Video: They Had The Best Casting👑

In the same scene where Greg tells the truth, Raleigh just kind of looks pissed off, and he doesn't give the speech at all. But because of Robert's ability to act out a more dramatic scene, showing that Raleigh is actually capable of standing up for himself, the betrayal is infinitely more impactful.
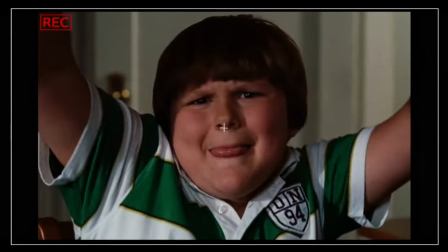The only unfortunate part about Rowley in these movies is that despite being in all three of them,
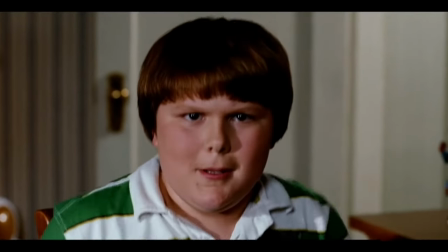this is really where his character peaks, and he doesn't have any other real dramatic or acting highs after this. But that's perfectly okay considering that this is supposed to be a comedy. However, in a way, he does eventually get his revenge on Greg, even if he doesn't really mean to.
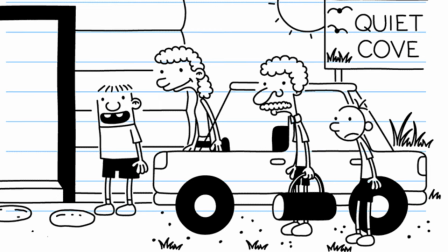You see in the books, there's not much we know about Rowley's family besides the fact that they shelter him and his dad doesn't like Greg.
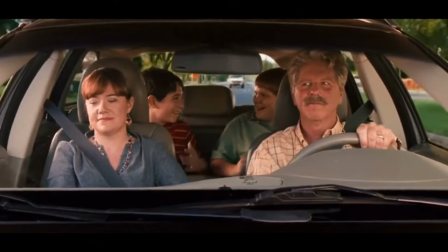But in their movies, their homeschooled Kool-Aid served with Kool-Aid with no sugar parenting style gets turned up to 11. literally in that they act like a cult.
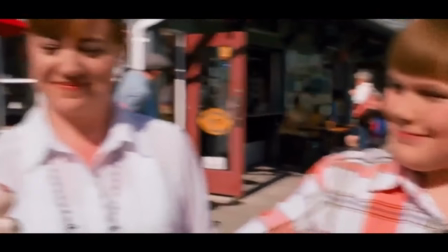It's not that crazy, they just share some ice cream, but coming from his own dysfunctional family, Greg is mortified by this.
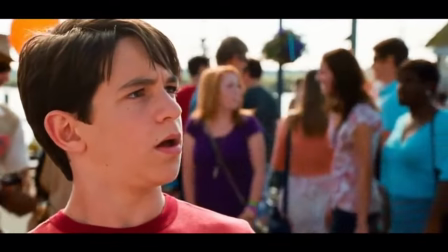Just seeing family members being affectionate towards each other is troubling for him, and spending time with them in the third movie becomes his own personal hell.
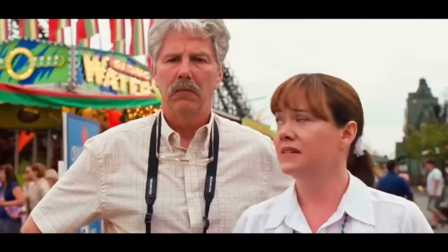This is where I have to give credit to Alf Humphreys, who is sadly no longer with us. His portrayal of Rowley's dad was incredible, as he turned him into a completely different character.
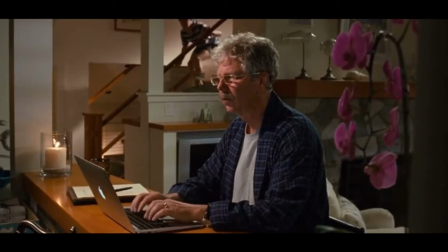In the books, Rowley's dad is stern and hostile, mostly due to his distrust in Greg. But somehow, Alf and the writers put him in a place where he makes Greg feel guilty in a really funny way.
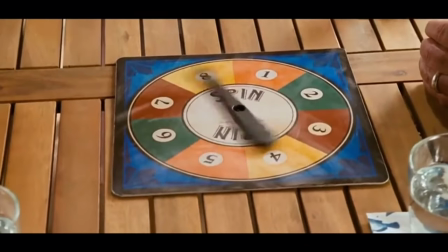This is seen when the family plays a game called I love you because, where they have to say something they like about each other.
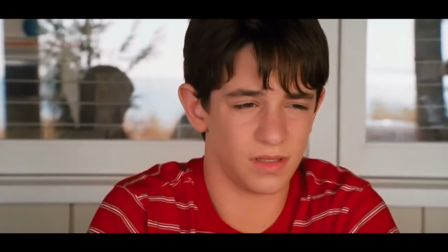Greg is supposed to say something nice about Rowley's dad, but he just can't stop drawing blanks. And instead of moving on, Rowley's dad just looks completely heartbroken like Greg just canceled Christmas.
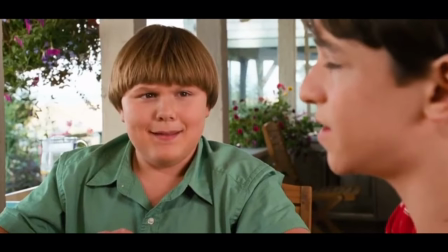Robert does great here too, acting confused and anxiously waiting for Greg to come up with an answer.
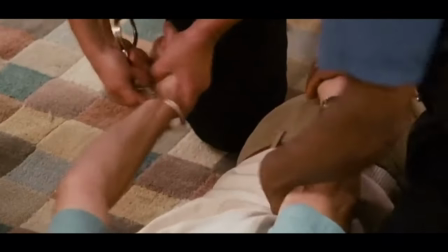But the way that his dad's first instinct when he's getting tackled by the police is to stare at Greg like he's some kind of evil mastermind is just hysterical.
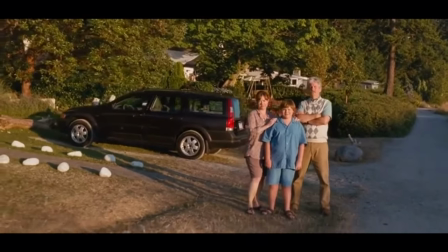I know this was a bit of a side tangent, but I really did want to applaud his performance. So let's get back into talking about the main cast.
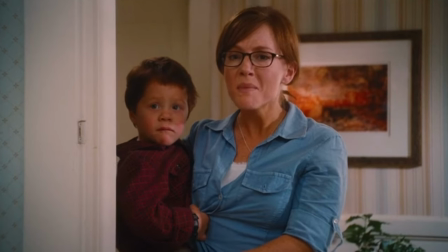Unfortunately, there's not going to be quite as much to say about Rachel Harris as Susan.
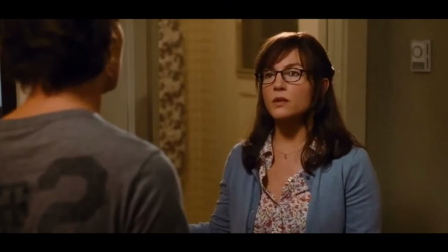She's a great actor and was definitely a good fit, but because she tended to be a more grounded character, she didn't really have quite as many highlights as the rest of the cast.
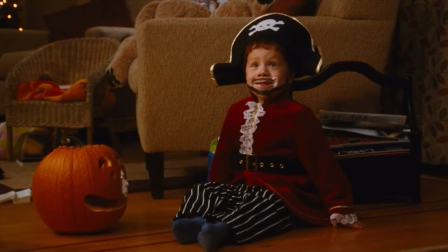Generally, she just acted as an anchor for the family, keeping Greg and Roderick in line while also making sure that Frank doesn't go off the deep end.
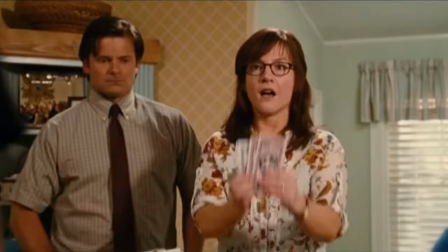In the few scenes where Susan was the focus, Rachel Harris did do a phenomenal job. Mom bucks as well as I'm sorry women are both great examples of why it was a good idea to cast her.
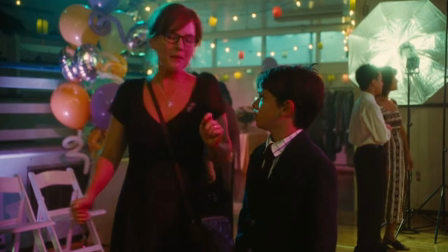They could have easily casted someone who lean too far into the goofiness or silliness of the character, but Rachel Harris walked the line perfectly, which is why scenes like this are so iconic.
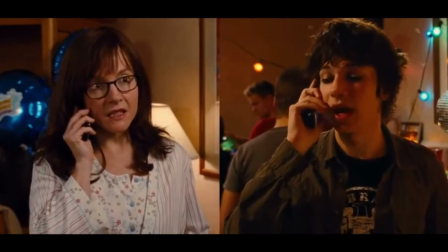Zachary and Devin both had a great dynamic with her almost Karen-like attitude, and were able to make some really funny moments just based on how they tried to negotiate with her.
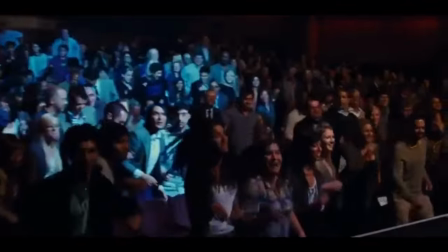Probably one of her best moments was when she started dancing during Roderick's concert, which quickly caused the entire audience to rush to the front to join her.
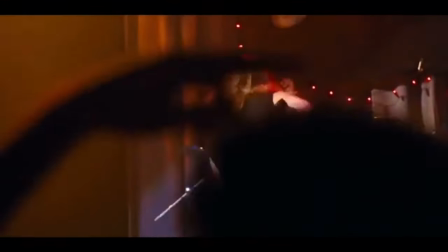This was a great scene because it captured those embarrassing quirks that Susan had in the books, and also supported her son in the process.
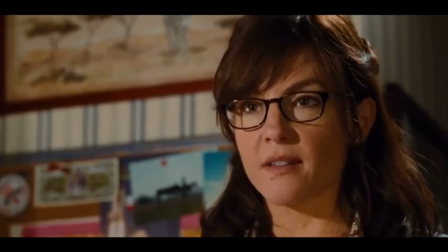Overall, she was an excellent fit for Susan, being able to channel both sides of her character. Speaking of Susan, we've got her favorite child, Manny.
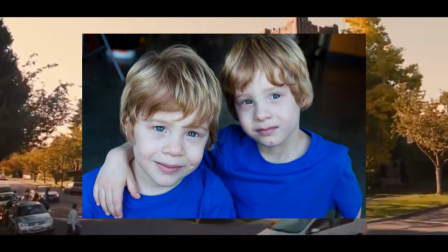He was actually played by a pair of twins, and I can't really tell who was acting when, but they both did a great job.
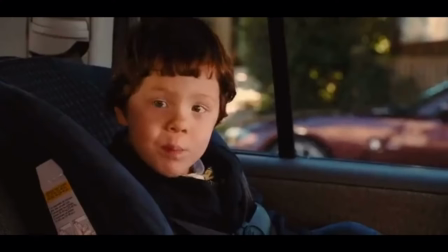Specifically of making Manny look harmless, but also like a villain secretly scheming his next plan.
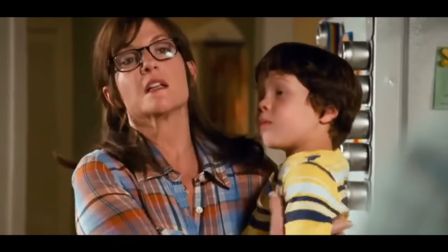He didn't scream or cry or anything, most of the time he was just behaving with this strangely chaotic undertone, which I think matches the books perfectly. Outside of the few key scenes where he sabotages his brothers, he's mostly just a prop for Susan to hold. But it is worth noting that in a deleted scene, Manny threatened the entire family over his missing blanket.
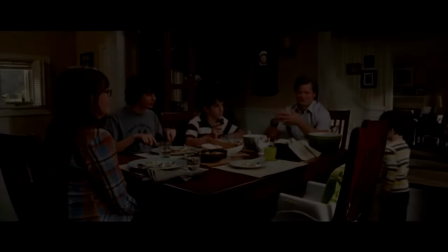And this is without any sound editing for me.
You threw Tingy away. Well, it was an accident.
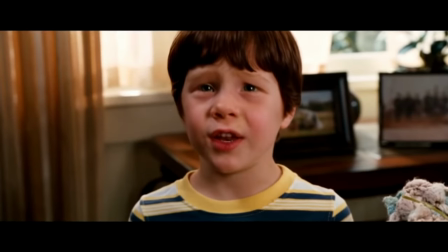Tingy says you're going to have an accident.
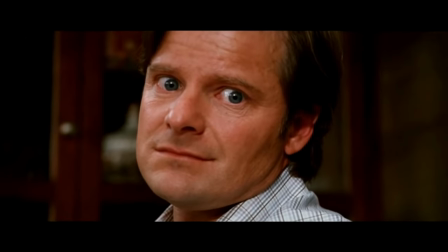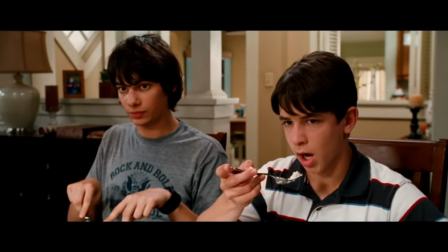Overall, the brother's abilities to act completely innocent, but also like sleeper agents ready to ruin Greg's life at any moment was 10 out of 10 casting. Before we talk about probably the best casted member in the family, I did want to give Steve Zan a little bit more credit because while there is plenty to say about how unhinged he plays Frank,
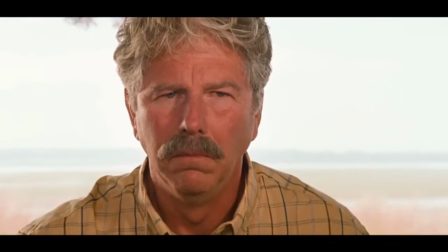I think he really did his best work in the third movie. Just like how the writers got creative with writing Rowley's dad, Frank also had a much more complex personality than I think anyone expected.
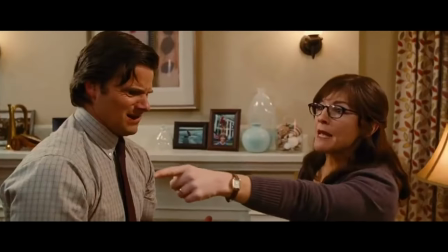Of course he was sociopathic for the majority of the movie. Although can you really blame him when the entire family teamed up to gaslight him about the bathroom door never having a lock?
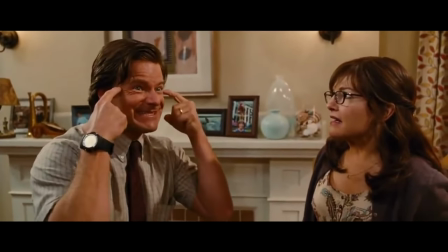They had no intention of ever telling him. They would have taken that information to the grave if it wasn't for Roderick getting caught in 4k.
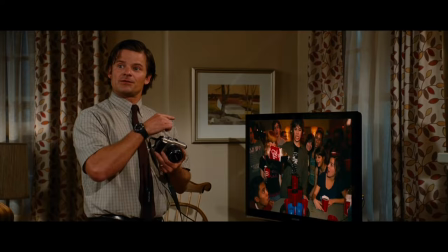Roderick. Can you explain what you're doing in this photo? That's not me. That's not you.
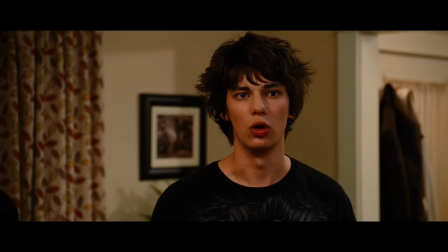Nope.